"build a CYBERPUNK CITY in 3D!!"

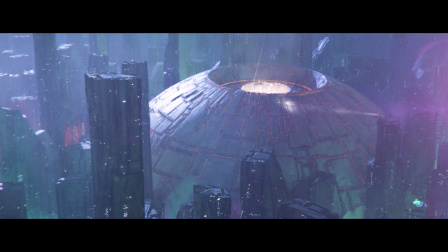Enter the platform now. Please select your desired floor.
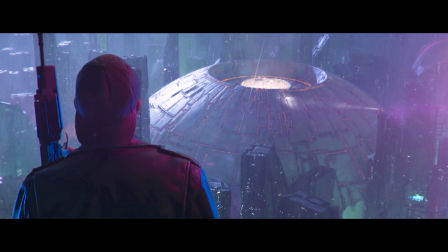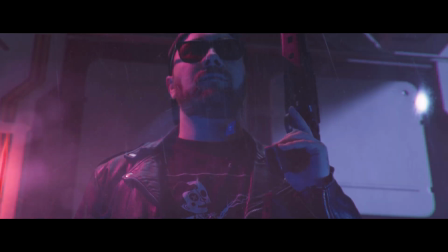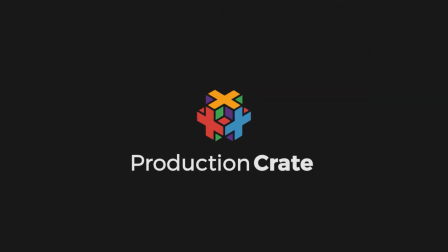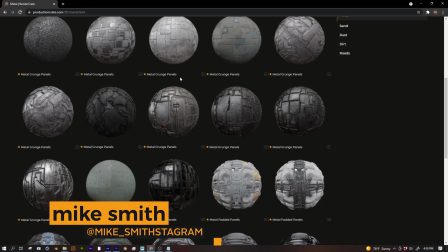Hey, what's up? It's Mike from ProductionCrate. Today I was experimenting with some of these new sci-fi materials from RenderCrate, and I sort of accidentally came up with this really cool image right here.
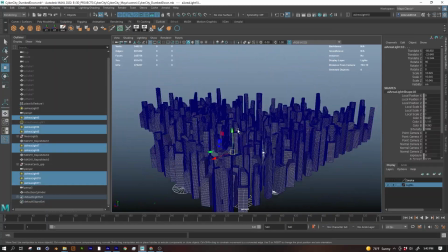The best part is I only used two basic shapes and two RenderCrate materials. Then with just a little bit of extra love and attention, we were able to push the image a bit further and we came up with this one right here.
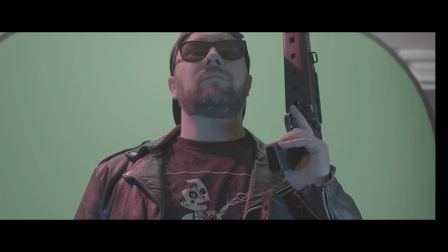Finally, I'm one step closer to achieving my dream of living in a dystopian cyberpunk hellscape. So let me show you how I did it.
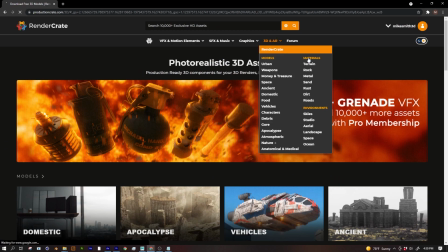First, you need to go to RenderCrate, then to Materials, and then to Metal, and pick whichever one you want.
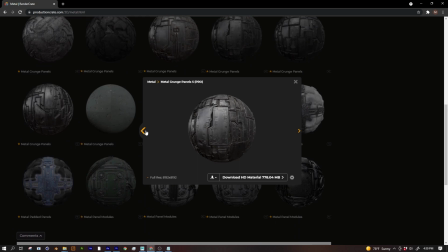I ended up with Metal Grunge Panels 5 and Metal Grunge Panels 7.
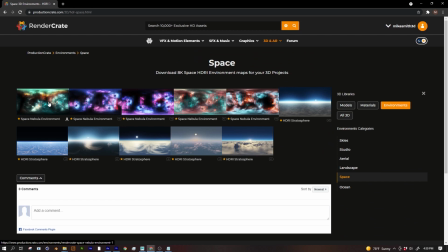I also downloaded a bunch of HDR maps from the Environments category, but in the end I used the Space Nebula environment for some added color.
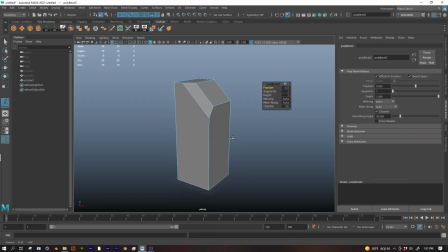For this tutorial, I'm going to be using Maya and Arnold to build and render my scene because I know it the best, but these ideas are universal. I started by making a few simple cubes for my buildings, and because I was inspired by Blade Runner and Ghost in the Shell and Akira, I wanted to bevel some random edges to give the buildings a futuristic look.
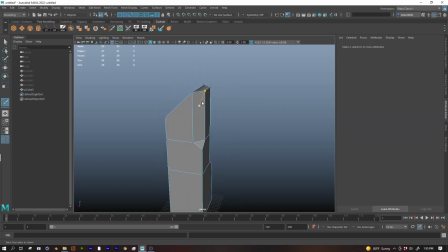My goal here is to create something that could fit as a background mat in like a cyberpunk anime movie or something, so no need to get too detailed here. The materials will do most of the work. I also recommend you don't model any features that are too distinct because these buildings are going to be tiled all over the place and we don't want anything to look too repetitive or noticeable.
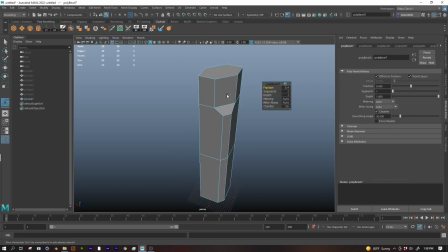But if you feel like it, you could model a couple more detailed hero buildings to put closer to the camera as a focal point. So once I had 6 or 7 buildings I was happy with, I used a feature in Maya called Mash to scatter a bunch of copies of my buildings all over the place.
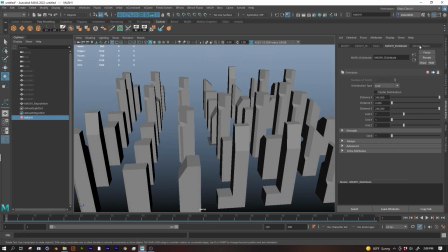I fiddled with some sliders to rotate and scale them randomly, but I tried to keep them roughly in a grid pattern.
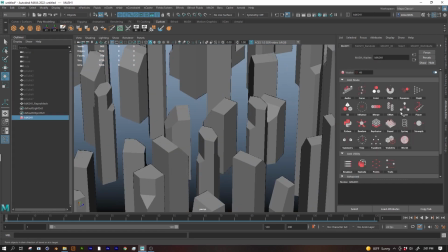Whatever program you're using should have a feature like Mash, which allows you to create instances of your geometry.
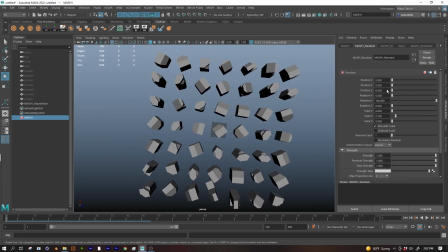Instances are lighter than just straight up duplicating, so just go crazy and spray it everywhere.
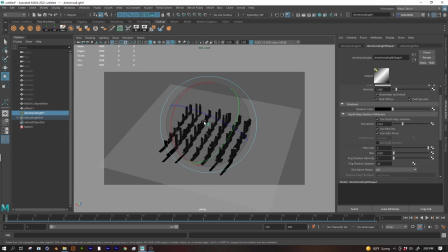You can see here, before I even applied my textures, I've already started playing with temporary lights to figure out my final composition.
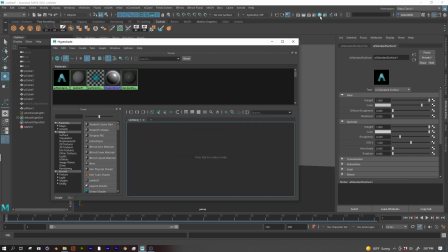But once I'm happy with that, I started to apply the textures that I downloaded earlier. I use something called triplanar projection.
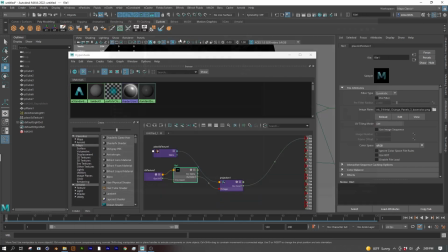Most 3D programs should have a feature like this. It allows you to project textures onto a surface without having to UV map.
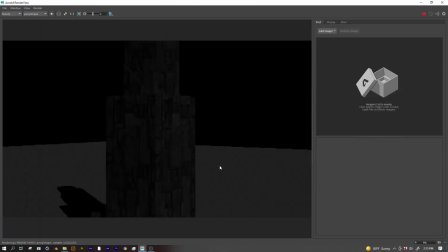It also makes the textures seamless, so all those cool details will go around the corners and tile perfectly without getting cut off.
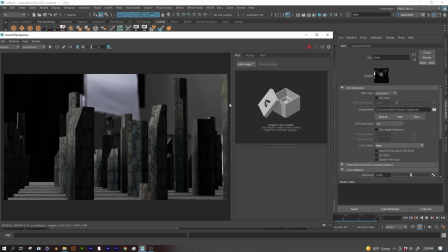I spent a lot of time experimenting with each of the sci-fi materials, but in the end I settled with Metal Grunge Panels 5 for the building.
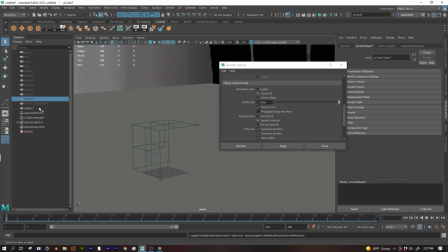One thing that'll really help you break up the simple forms of the cubes is to use the height map as displacement.
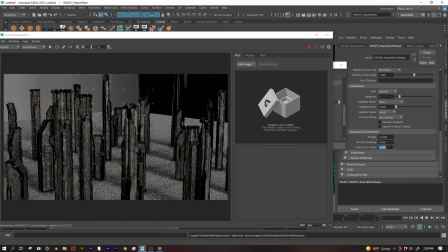I cranked the intensity way up, much higher than intended, to really get those crunchy details. The goal here is to break up the clean simple lines of the cube as much as possible.
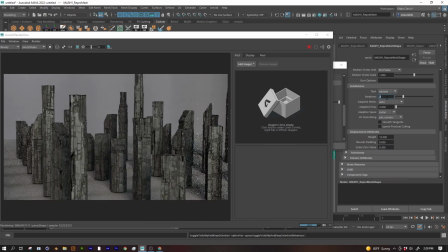Always try to think about scale when you're doing scenes like this. Big, smooth, straight, unbroken lines can make your scene feel small, like a miniature.
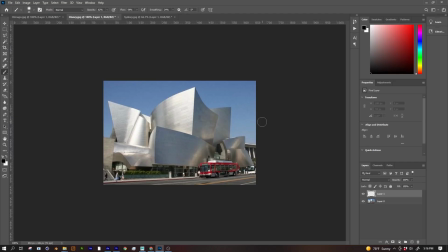The same goes for unbroken highlights on shiny objects. Check out this picture of the Walt Disney Concert Hall in LA.
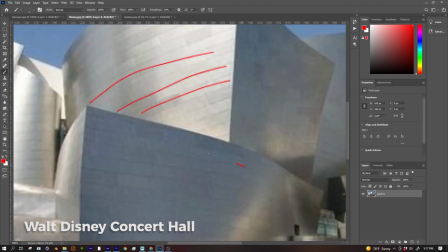At first glance, it feels like it has huge, broad highlights, and if you model this, you might be tempted to just turn up the shine and call it a day. But if you look closely,
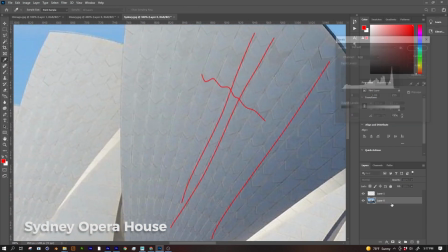the highlights are subtly broken up by lots of little panels, which cause the surface to be slightly wobbly.
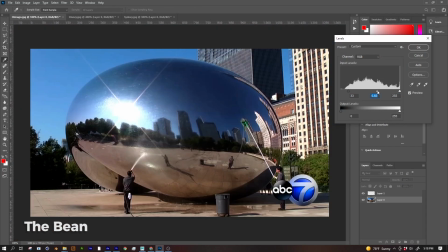This is what tells your eye that the building is actually pretty massive. Okay, now that we've got all that, it's time for lighting.
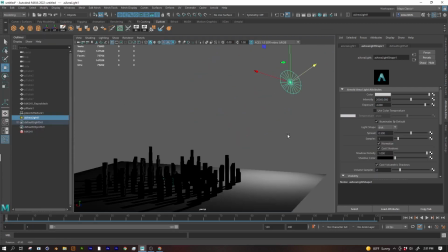Depending on the mood you want to portray, you could just slap an HDR in the scene and call it done. But I'm going for something a little more custom.
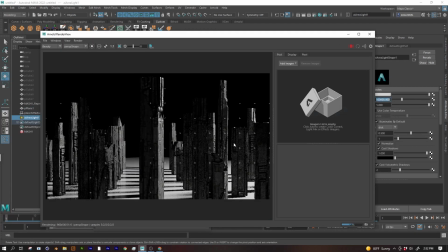This is an outdoor scene at night, or maybe it's just super smoggy all the time because it's a dystopian cyberpunk hellscape.
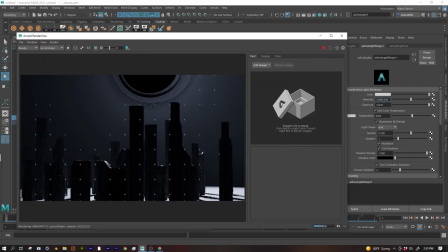So I opted for a single light source really far away to represent the sun or the moon. Most 3D programs should have a directional light or something to mimic sunlight.
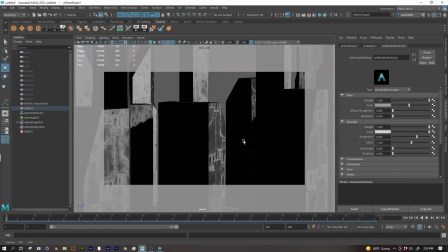I also cranked up the volumetric fog, like probably way too much.
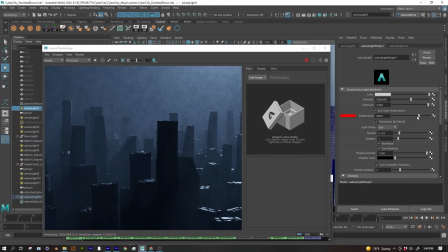Playing around with color temperature, blue gave the image a Ghost in the Shell vibe, while orange reminded me of the Las Vegas scenes from Blade Runner 2049.
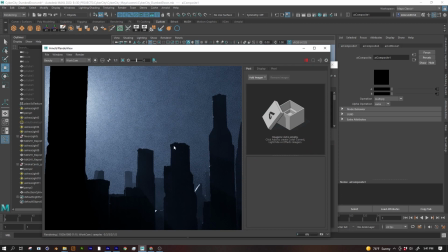Very tempting, but in the end I went with blue. It was starting to look pretty cool, but something was missing, and suddenly I realized buildings need windows.
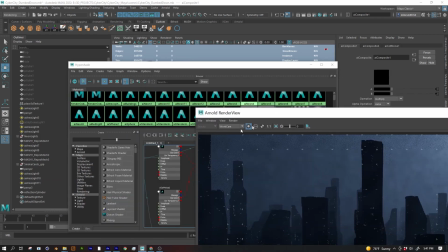So I used a procedural texture called Cell Noise to generate a bunch of little squares. And again, I used triplanar projection to spray it all over the building.
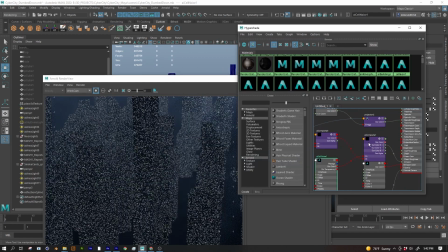I plugged the cell noise into the emission channel so that they would glow, and I chose an orangey color to contrast with the blue buildings.
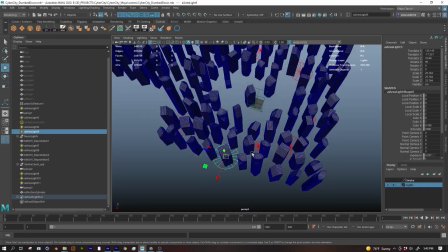To add even more visual interest, I put some area lights below the city at ground level pointing upwards.
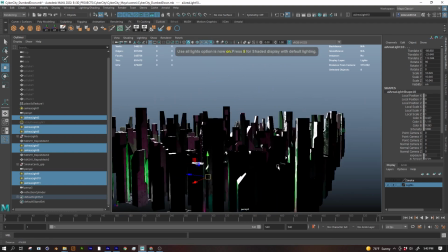For these lights, you can go kind of crazy with the colors and just be creative.
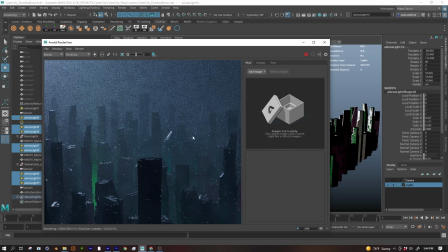Maybe you make them all the same color to represent a stark authoritarian future where everything's uniform.
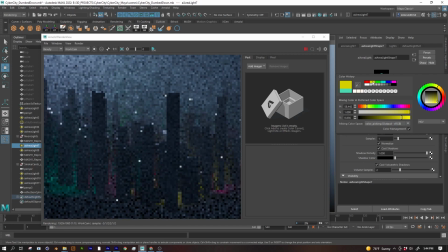Or maybe you pick a ton of different wild colors to represent neon lights, like clubs and billboards in the city below.
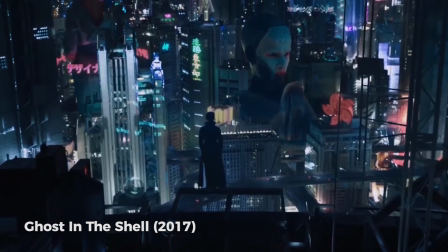The live-action Ghost in the Shell remake went even farther and added neon holograms to the sides of all the buildings.
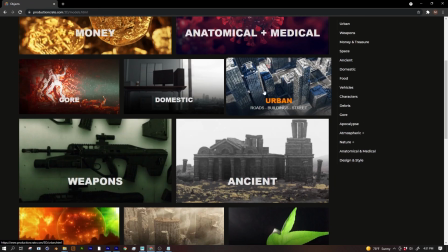Maybe I'll do that too in the future. If you want to break up the shapes of the city even more, you could go back to RenderCrate and download some of these cool city assets to scatter around.
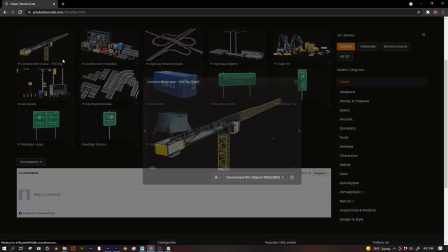I think later on I'll go back and add some of these cranes in key places.
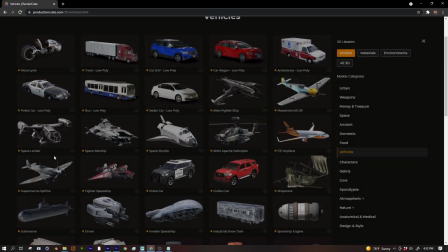You could add some of these spaceship models to the skies above your city, because like maybe in the future we don't fix the smog issue, but we get those cool flying cars we've been promised.
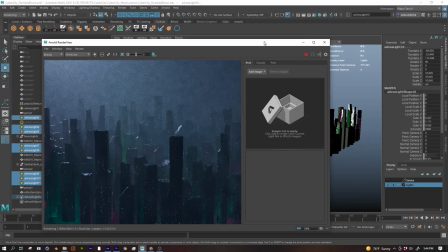At this point, it felt like something was missing. The scene needed a focal point to break up the monotonous, evenly spaced cityscape.
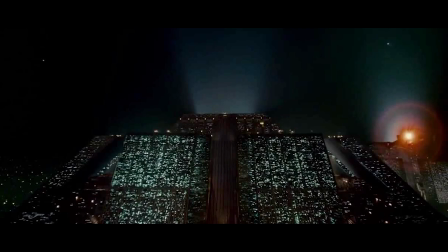I thought back to Blade Runner and I remembered the scenes of the giant Tyrell Corp building that dwarfed the whole city, so I experimented with different shapes.
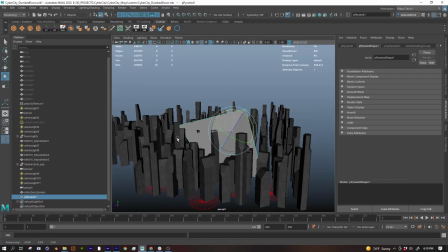Do I want a sphere, a cube, a pyramid? Should it be floating, Should I put this cable-y material on it like in Akira?
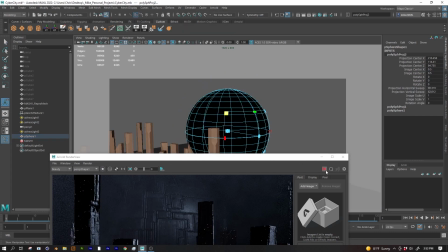This is always the hardest, most time-consuming part of any composition, but also the most fun because all the technical stuff's out of the way, and now you can just play with it and be creative.
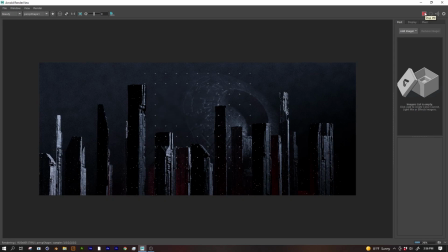I decided to go with a sphere, but I extruded in a section to give it some more detail, and then I played around with the positioning.
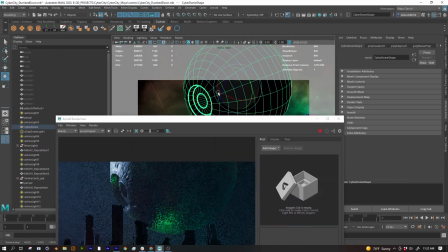I almost went with this floating eye looking down at the city in an imposing way, but it felt too much like the Death Star, so instead I came up with this.
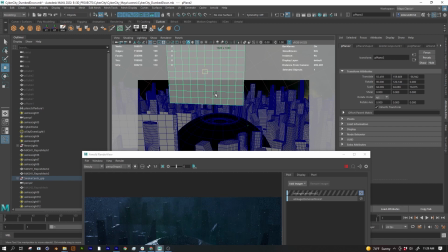Once I knew exactly the layout I wanted, and the final camera angle, I finalized my accent lights and added the Space Nebula HDR just for a few more random pops of color.
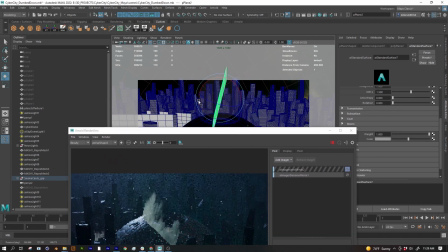I also had a last minute idea to add more sense of scale and texture by throwing in some smoke textures on a simple plane.
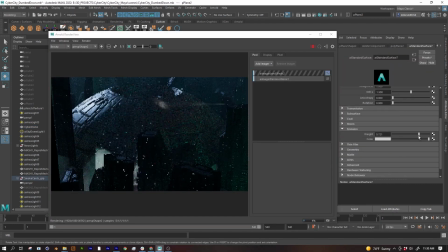Found these on CryptoCrate. I put a few copies around my scene between the buildings. I think they really catch those neon lights nicely.
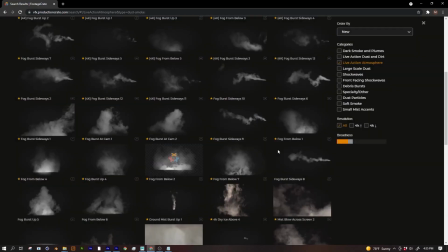If you need to make a moving background like this for a short film or something, you could go to CryptoCrate and use some of our animated smoky atmospheres.
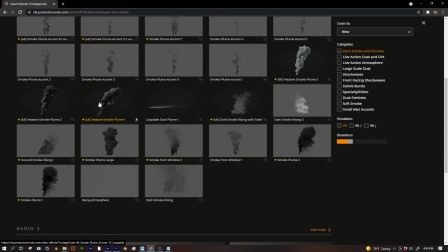Or maybe you could do some smokestacks with this inky black smoke coming out the top. I don't know why I didn't think of that earlier.
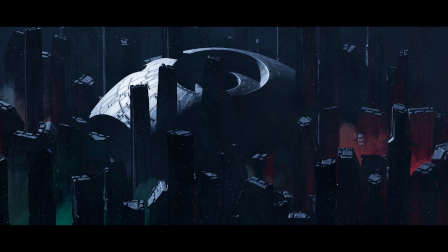So that's how I arrived at this first image that I showed you. The next very important step in the creative process is to get up and stretch your legs for a bit, take a break, come back with fresh eyes, preferably someone else's eyes.
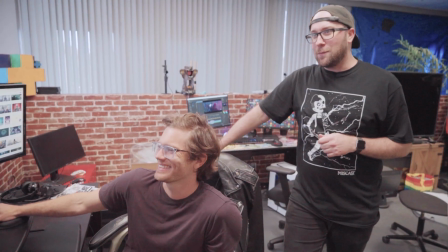Seriously, get someone else to look at it and give you some feedback. With some input from the other guys in the studio, I was able to push this project to the next level. It's always the last 20% that makes your project stand out. The other guys at the studio had two main suggestions.
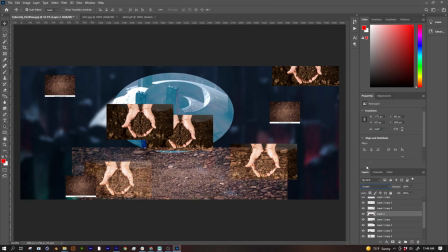Make the sphere in the middle more of a focal point and introduce more imperfections. So I added some glowy orange windows to the cracks between the plates on the sphere.
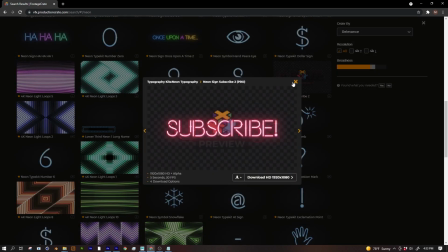And to add some motion and color variation to the city, I downloaded a bunch of little animated graphics from CryptoCrate and used them as neon signs.
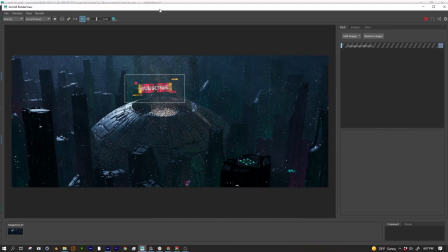I made them so small that you can't tell what they are, but I did like the effects so much that I even added larger hero billboards to scatter around the city.
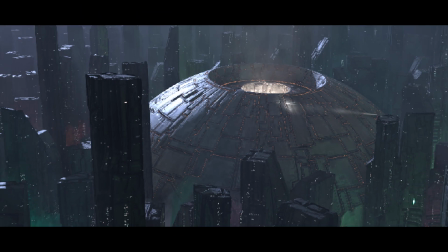The last step was to render in crispy 4K. Or wait, scratch that. Let's go with the ultra-wide aspect ratio of the original Blade Runner.
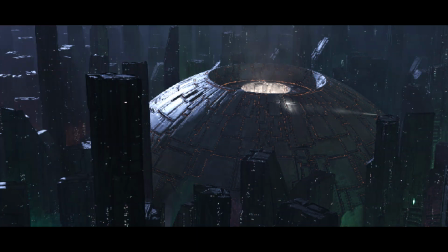Do some curves adjustments in post, add color correction, maybe a couple flashing red lights so spaceships don't crash into the giant obvious cyberdome thing, and we're done.
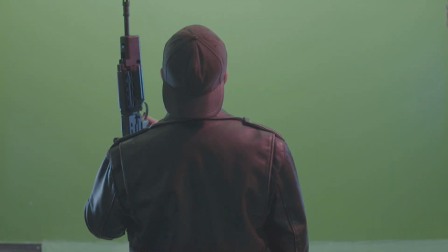To make the final shot, I just stood in front of a green screen and tried to look tough while the guys flashed some lights at me.
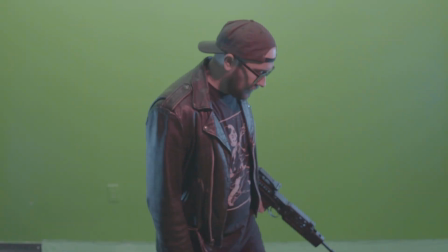To fake my reflection in the window, we just turned the camera around and filmed the scene from the other side.
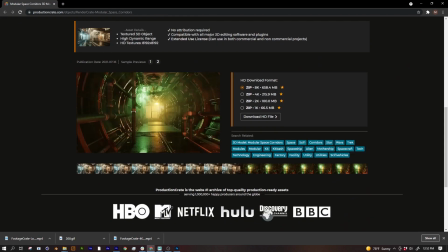For the foreground elements, like the interior of the elevator, we used these brand new sci-fi hallway assets from RenderCrate.
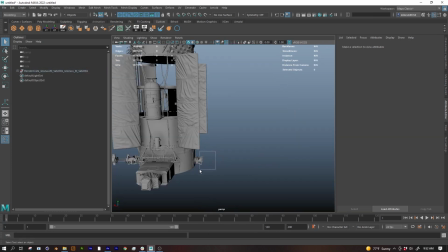And for this swiping light bar thing on the outside of the elevator shaft, I just cannibalized it from our satellite model on RenderCrate.
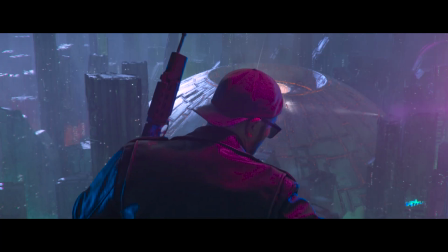So that's it, pretty simple, right? In the comments, let us know what should happen when the elevator gets to the bottom.
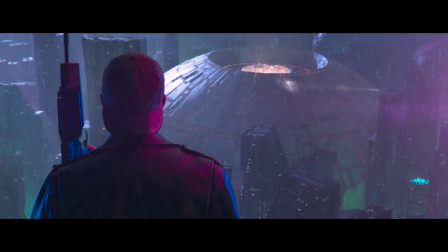Maybe we'll continue the scene. If you try to make a scene like this, be sure to show us your results on all the social medias and make it awesome.